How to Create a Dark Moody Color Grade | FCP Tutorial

Let's go over the three bonus tips to finish off the dark and moody look that we're creating for this shot.
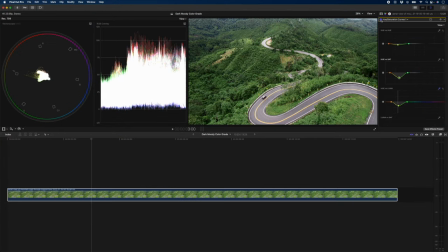The first bonus tip for you is to clean up the shadows. So if I zoom in here, let's go to 100%.
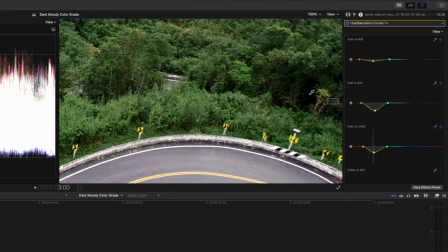And I go look at some of these dark areas here in the tree, you'll see that these areas, which are supposed to be black, are kind of a dark green color. And we want that to be true black. And that's what I mean by cleaning up the shadows. So using the same hue saturation curves, I'm going to scroll down until I see luma versus saturation.
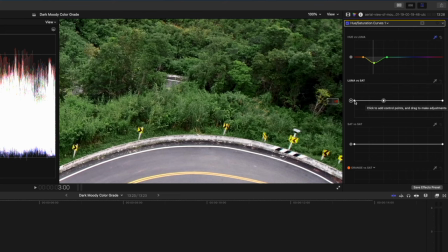And then I'm going to do a nice big roll off here. And then I'm going to desaturate these blacks totally.
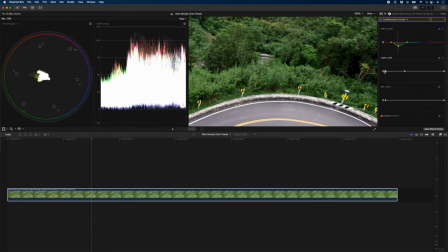If you have a look at what's happening over on the video scopes, you'll see that I'm removing the color from the darkest parts of the shot. Those blues and greens are being totally desaturated with this adjustment. Let's zoom back out.
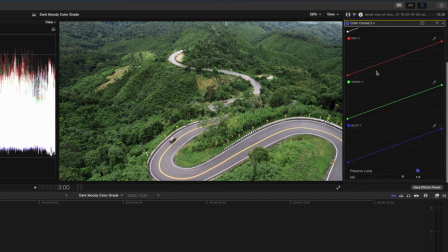The second bonus tip is to add a color curves adjustment to create a fade in the shadows. If you're unfamiliar with a fade, essentially what that does is it changes the black point in the image so that the blacks are not totally black and you get this nice full mix soft black look in the darkest parts of the image.
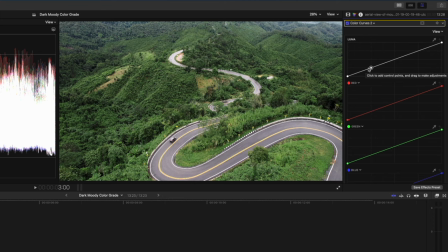To do that, I'm just going to click somewhere over here to create a point and I'm going to lift the shadows up.
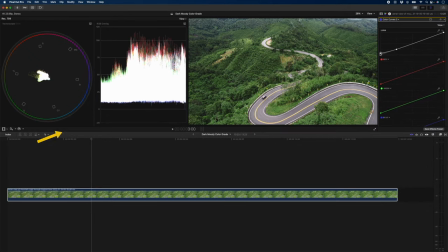I'm going to do it to an extreme so you can see what it does. Notice how the darkest parts of the image are not totally black anymore.
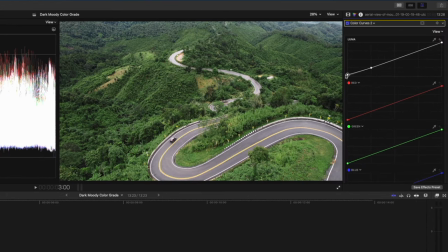We just create that little fade. So I'm just going to bring it up slightly. Something like that looks quite nice. It gives it somewhat of a filmic look. And lastly, the third bonus tip is to add another color wheels adjustment so that we can create some color contrast in the scene. So what I'm going to do is I'm going to pull a little bit of blue into the shadows, just a little bit.
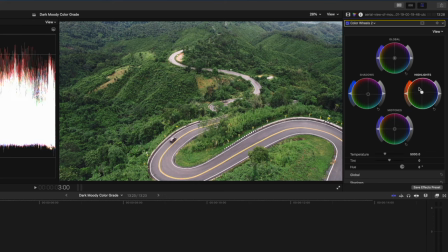And in the highlights, I'm going to push a little bit of orange into the scene. It just creates a little bit of separation between the shadows and the highlights in the scene. And if I turn it off and back on again, you can see the difference that that makes. It makes the road pop out just a little bit more.
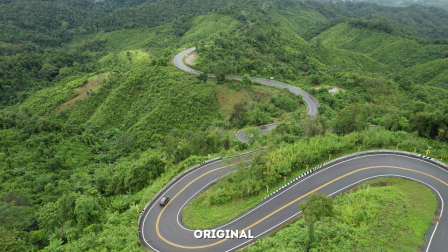So let's quickly summarize what we did to achieve this look. This was the original shot.
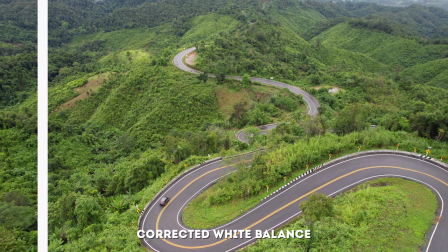Then we adjusted the white balance. Then we adjusted the exposure using a color wheels adjustment.
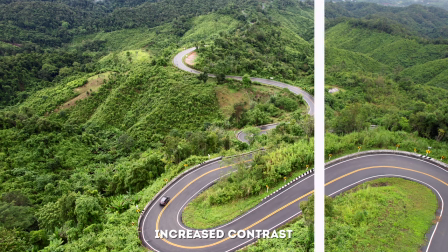Then we adjusted the contrast using a curves adjustment.
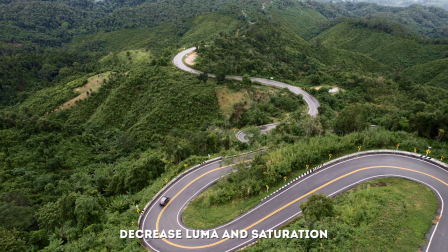And then we added a hue saturation curves adjustment to drop the saturation and luma of the yellow and the green in the scene. And we changed the hue slightly to make it a little bit more dark and moody. Then we cleaned up the shadows using a luma versus saturation curve.
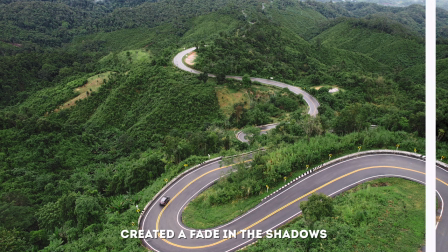And we added a color curves adjustment to create a fade in the shadows.
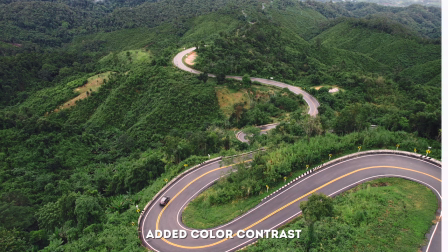Lastly, to finish off the look, we added a color wheels adjustment to add some blue to the shadows and orange to the highlights to create the finished look.
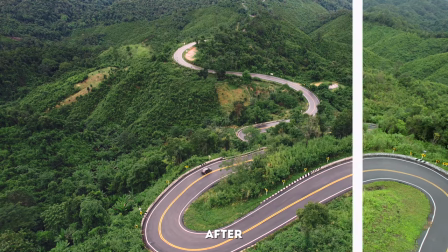Thanks for watching. If you enjoyed this, you will definitely enjoy my upcoming color grading course. So don't forget to join the waiting list. I'll link to it down below. And also check out this video on how to correct light and dark skin tones in Final Cut Pro.